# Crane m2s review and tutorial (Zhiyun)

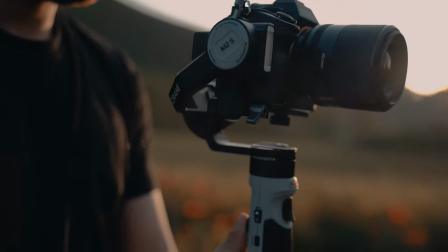5:22 Alright, now I'm gonna go ahead and share with you some techniques that might come handy when you travel.
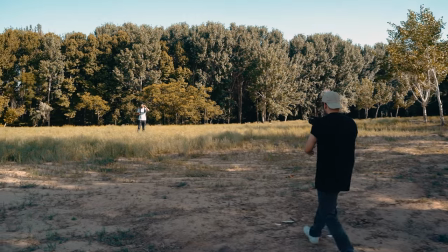5:29 In the first shot, I wanted to establish the environment and show more of that.
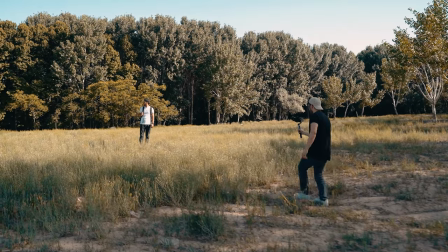5:33 So I walked towards the character from the distance and shared more of the environment in the shot with the audience.
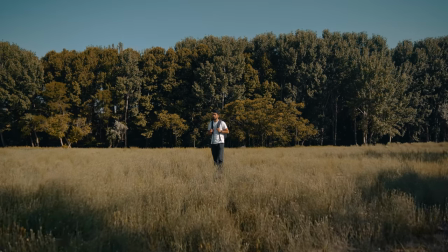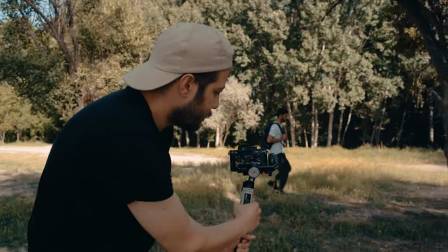5:46 My next shot is a parallel shot, meaning the camera moves parallel to the subject as he walks.
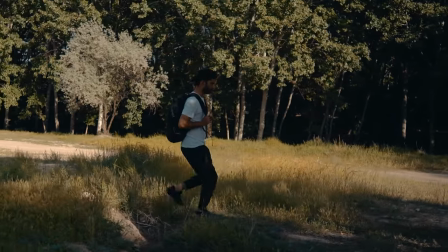5:51 Look at the way I'm holding the gimbal and how I walk to make this shot. You have to be as comfortable as possible to make smooth moves.
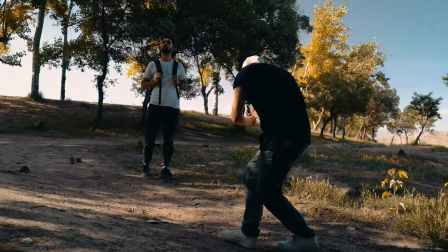5:59 The low angle shot.
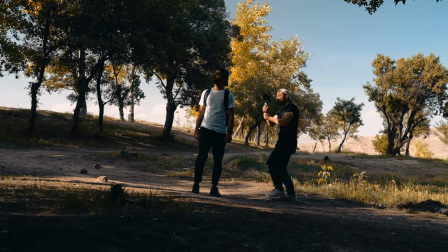6:01 This makes everything more dramatic and by shooting the subject space from a lower angle, you kinda make everything look bigger and wider, hence the drama.
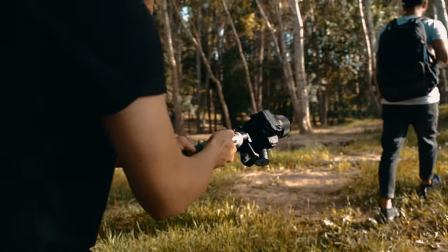6:14 The vertical mode. This mode would help me be kinda more creative by helping me make in-camera transitions easier
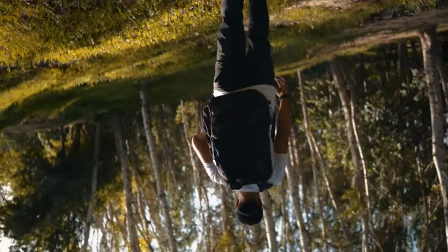6:21 and connect the shots more seamlessly the
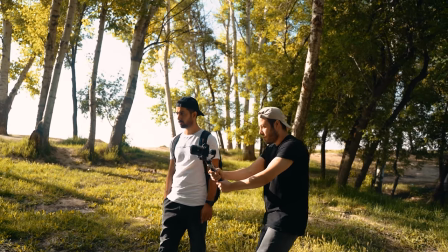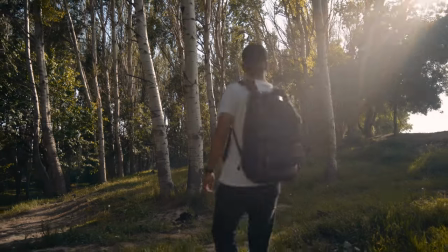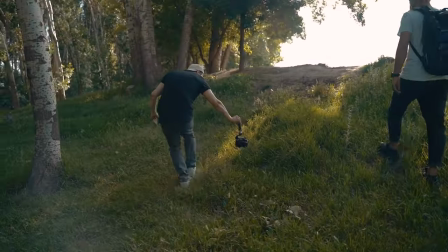6:38 POV mode kind of do the same thing for me I could rotate the camera and make shots like this the
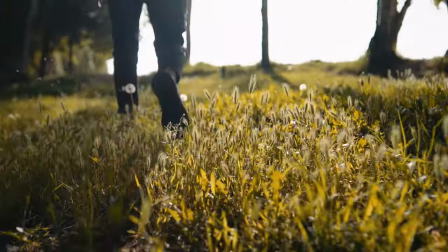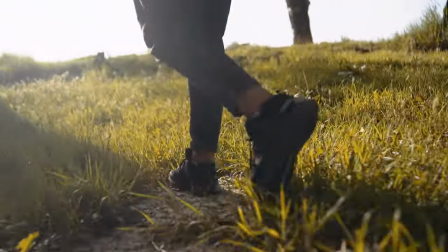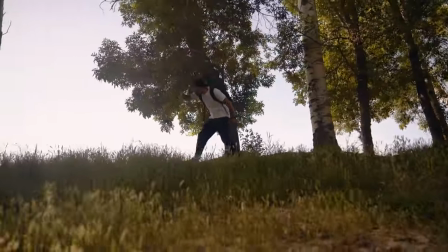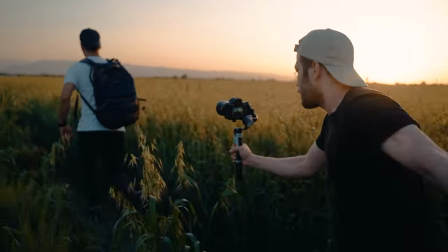7:04 PF or pan follow mode it's for the times when I'm chasing the subject from the back because the shot is a straight and the
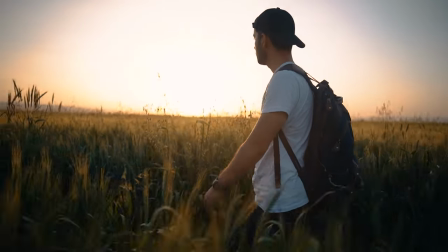7:11 subject stays in the middle of the frame allowing me to chase and run without the gimbal rotating and messing with the framing.
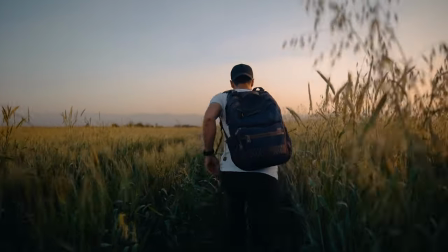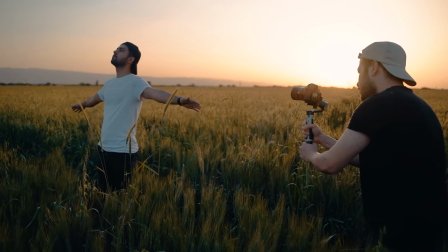7:24 You know, I'm a big big fan of in-camera transitions and try to stay away from software transitions as much as possible.
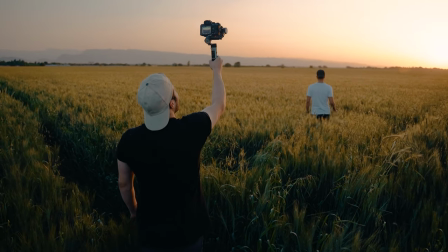7:32 This gimbal makes this process a lot easier and helped me be more creative. These shots are a great example of that.
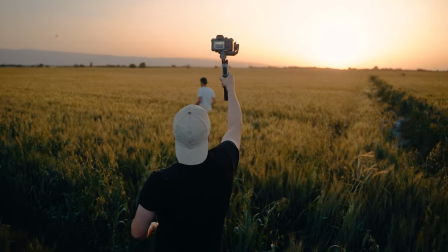7:39 Take a look.
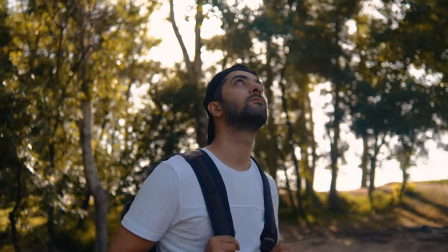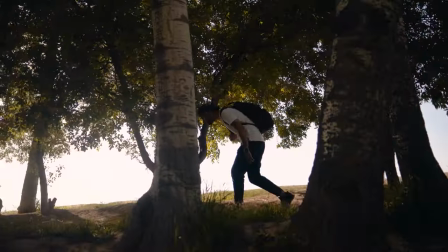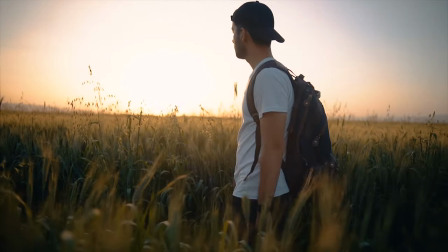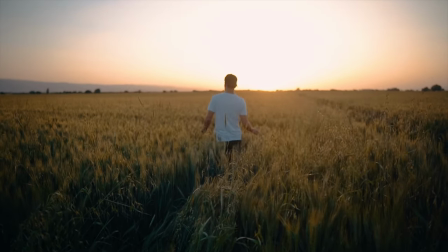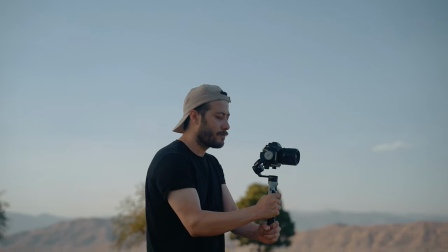8:17 Alright friends, we've successfully made it to the end. I hope you've enjoyed this video as much as I enjoyed making it.
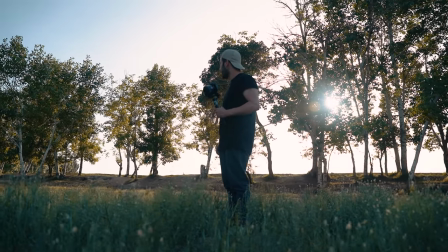8:24 I'll see you on the next one.